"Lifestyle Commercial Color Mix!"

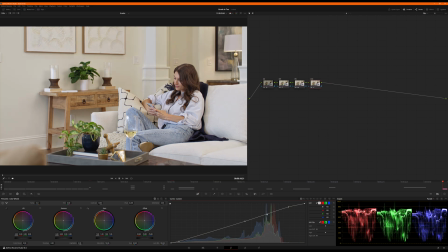(4:09)
The off, on. If we audition it, you can see the difference. I've said it before, I'll say it all the time. Like, I love curves. It's the visual equivalent of audio EQ.
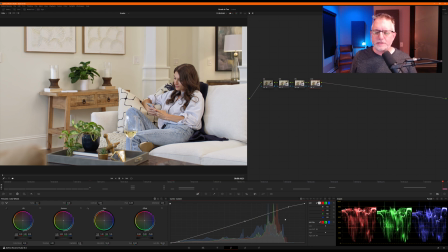(4:21)
If you've ever EQ'd music, you know, like the bass and the low ends down here, and you know, the cymbals and the, you know, high strings and the electric guitar are up in here. And I'm a musician, so I've EQ'd for many years, and so to me this is visual EQ. I love the wheels.
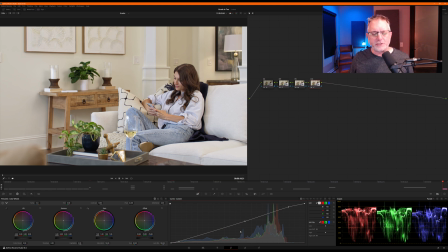(4:36)
I love them for some very specific reasons, but there are times I just want to grab a curve and just, you know, push some 2 kilohertz audio up in the mids here. You know, it's just like the visual EQ. My brain just works that way. There's no right or wrong. It's just use the tool that makes sense to you and that gets you the results you want.
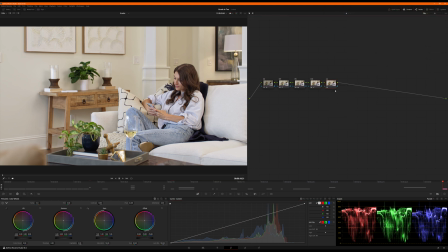(4:55)
All right, next Node sermon's over. I'm going to call this sat. I'm going to push a little bit of sat through color boost right here. I'm just going to go to about 10. Just kind of want to make everything a touch warmer. And I'm going to leave it
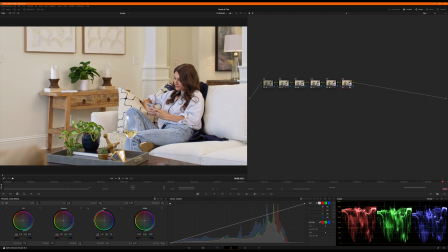(5:10)
there. Then I'm going to go to the next node and I'm going to call this adjust. This is where I like to dive in on individual YRGB. I like to just play with the curves and pull some things in and out just to kind of tighten up some sections.
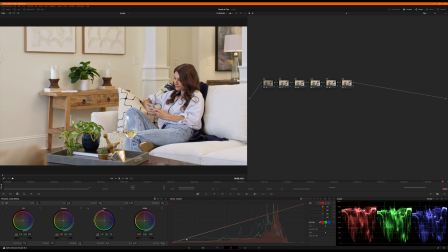(5:26)
So I'm going to pull a touch of red out of the low mid. Just ever so slightly. Again, this image already looked so good coming out of camera. There's not a lot of surgery to be done. And then I'm going to pull a little bit of green out of the mid, just ever so slightly.
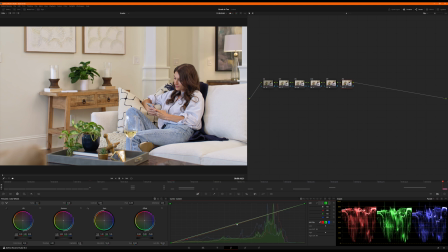(5:44)
All right, I'm going to audition that off, on. It's really subtle. This might be an episode that YouTube doesn't do justice for the color. I hope it translates. I really do. All right, I'm going to do skin. This will be like a little more complicated here. So let's do this. I want to make sure, because we do have some daylight coming in, and we intentionally, I just want to address this real quick too.
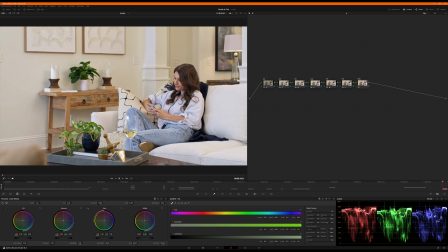(6:03)
You notice this post right here. In the wide shot, there's more of these elements in the room where one of the faces, like this face is facing the windows, and then this face here is facing artificial light.
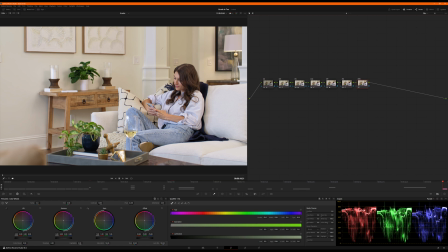(6:17)
These are intentionally slightly different temperatures because if they were matched perfectly, this column would disappear, right? So by allowing the sunlight to come in and make its statement on everything facing frame left,
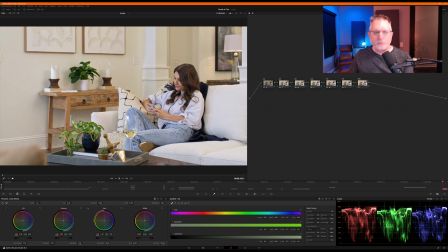(6:33)
and then let the supplemental fixtures, create the room light or the artificial light, what it does is it helps separate surfaces, and it gives my eye, even not seeing a wide shot, I have a sense that there's daylight coming in from in front of her, and then the house is illuminated by lamps.
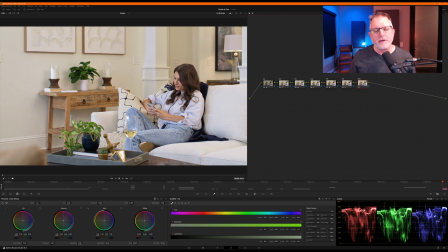(6:50)
We see this practical right here that's on. In a wide shot, we had some more practicals you could see. And I might do the wide shot on another episode. That might be good. But anyway, that's intentional. We wanted the daylight to feel a touch cooler than the natural, or I'll say natural light, the house light, the fixtures and the stuff we supplemented.
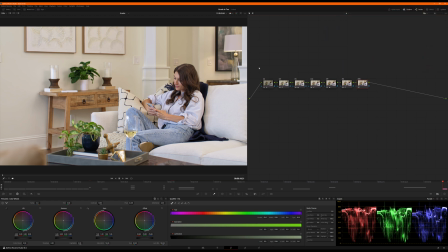(7:07)
So anyway, that's the reason. It wasn't a mistake. It's an intentional choice. All right, on our skin, I'm going to go down here to my selector.
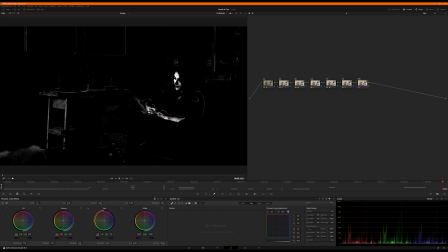(7:15)
I'm going to grab my 3D keyer, and I'm going to just key off her forehead and nose and cheek.
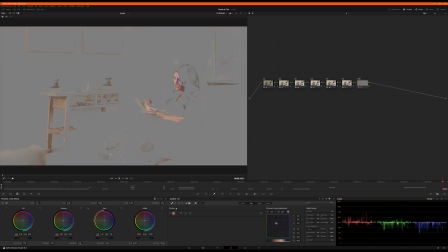(7:23)
I'm going to Shift H to see what I've captured. I'm going to grab my additive.
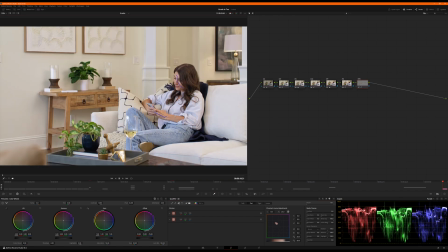(7:29)
I want to grab some of her fingers right in here. And I'm going to grab the top part of her hand. And you can see there is some magenta in her fingers that's playing off of her jeans, bouncing off her jeans.
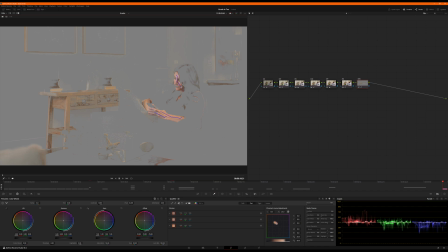(7:46)
So this is going to let us clean up some stuff. So it looks like we've got her neck right here pretty good. We've got her face right there. All right. I don't mind a little spill in the hair. Her hair has some skin tone in it. It's fine. I'm going to just grab the clean black over here, tighten it up a little bit if I can, but it doesn't bother me if I can't.
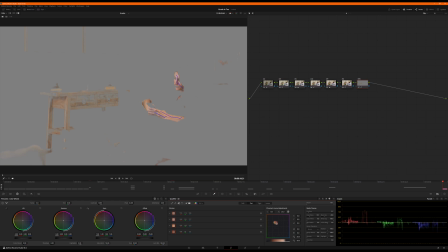(8:05)
I'm going to grab my black clip and just pull it up a little bit. I'm not going to overdo it. Almost kill that entire little credenza with it. That's pretty cool.
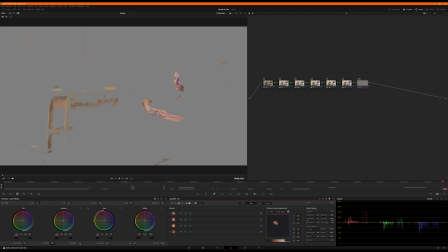(8:14)
And then my clean white's just going to make sure that I've got, I'm not losing her, that I'm bringing her back out. I'm going to blur it just a touch, ever so slightly. Just a touch of denoise. And probably no post filter. Okay. Going to pop open the effects.
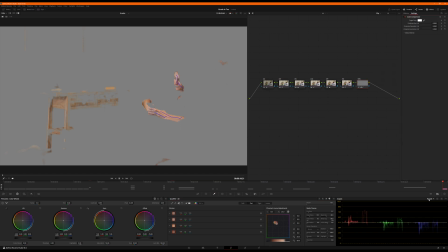(8:33)
I want to grab color compressor. I'm going to put that on, and I'm going to switch my scopes to vector scope. I want to compress her skin tone to be more consistent with where I want her to be versus some of this bleed or this like bounce magenta stuff happening.
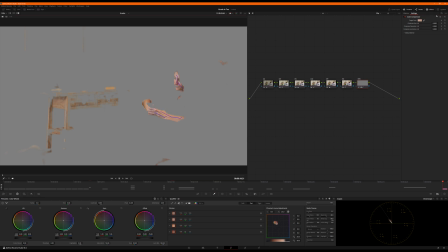(8:50)
I'm going to grab something in here in her forehead, and I can see that right there as a selection. So I'm going to go with that for now. Let's just bump it up about 2/3, and then let's bump the saturation compression up.
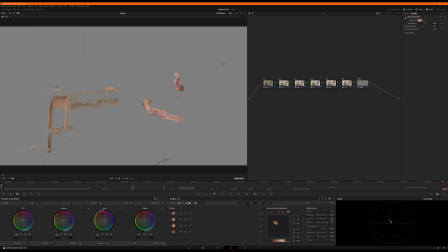(9:03)
So it's going to just start to tighten up all those things. If I audition this effect off, you can see, and then on, off, on. It's really subtle. Again, this is probably a more subtle episode than some, but what it's doing is it's tightening up on the scope.
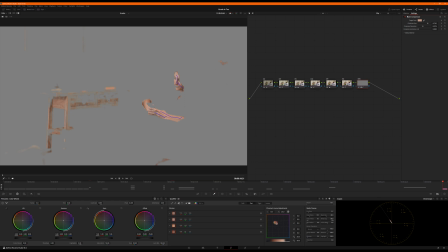(9:18)
You can see that now her skin is riding the skin line, and if I kill that, it spreads out. Notice how it might be kind of small, sorry, but notice how it is just so spackled here and a little bit below the skin tone line. And when I do this, now it tightens up.
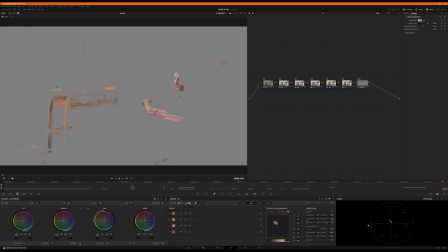(9:35)
And then I'm going to take the offset wheel, and I'm just going to roll it up to just ride that line a little bit more and just give me a little more saturation on her, because I'm going to push it out toward, toward the edges, which makes it more saturated.
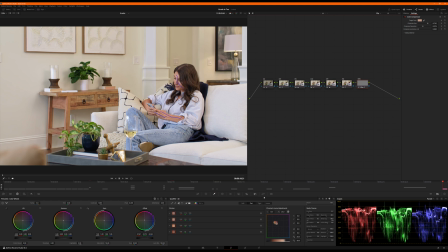(9:47)
All right, I'm going to come back here, Shift H to unsolo. And now I can see her skin tone, and I can audition this off and then on. So this is off, on. Look at that. Off, a little blander, a little paler. She kind of blends in with the wall. On. Now she's got warmth and energy in her skin tone.
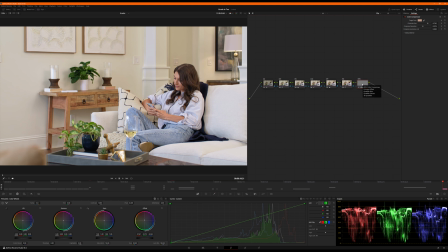(10:07)
So feeling really good. Okay, let's jump to the last couple of nodes. I'm going to do a little bit of kind of effecty stuff on this one. So this is going to be lab color space, and I'm going to right click color space, put this in lab.
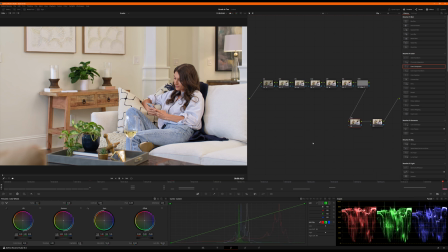(10:24)
I've talked about it before on other episodes, but lab is a color space that sees red, yellow, green, and blue more like the human eye, just more like, I guess, purely rendered. I don't know, that's probably not the right word. There's colorists cringing out there because I said that. But as I understand it,
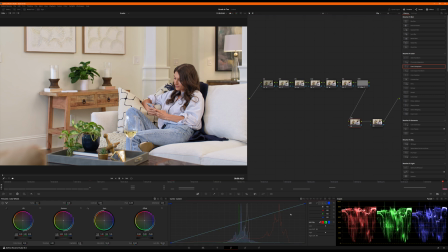(10:42)
it allows you to work with yellow natively, which I think is on the blue channel. If I push this up, yeah, it's like pushing true yellow into the shot. Anyway, so what I like to do with the lab node is if you play with your shadows and highlights with it, it kind of, I hate to say it's like a magic bullet, but in a sense,
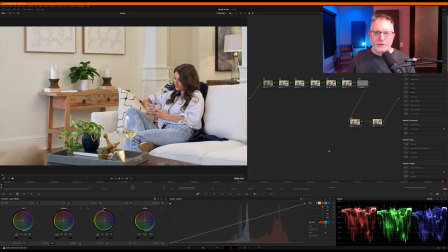(11:02)
what it does for me when I pull the shadows down in a lab node, what it does is it kind of sucks some of the warmy, muddy tones out of the shadows, out of the lower stuff, and it just tightens up the bottom end.
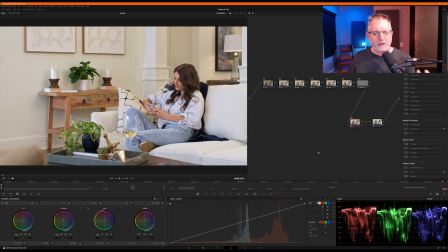(11:17)
I'm using music analogies again. It tightens up that flabby kick drum, be a little punchier and tighter, and cleans up visually, kind of like an EQ does on low end in a mix. So I'm just going to drop this down to about -3.5 maybe.
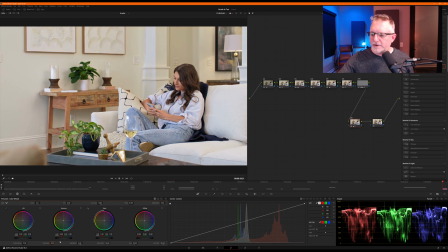(11:32)
And when I hit enter, you're going to see it happen. Boom, right there. All right, camera off for a sec. Did you see what it does? It with her hair and her face. I love how it makes her hair separate from her face. This is off. There's just a little bit of a red overall kind of haze to everything still.
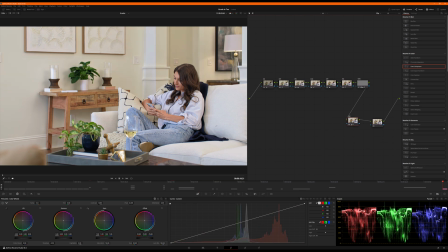(11:50)
And now I'm going to pop it, and it's taking everything that's in the lower regions of brightness, and it's pulling red out. And it makes her hair just really become rich and separate from her face and the wall.
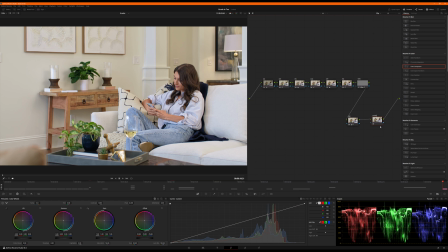(12:03)
So last but not least is sharpening. So I'm going to do a little bit of this, just going to roll this down to like 0.48. And then I'm going to come over here to mid detail, and I'm going to put about 25% mid detail in, and watch what it does. Boom.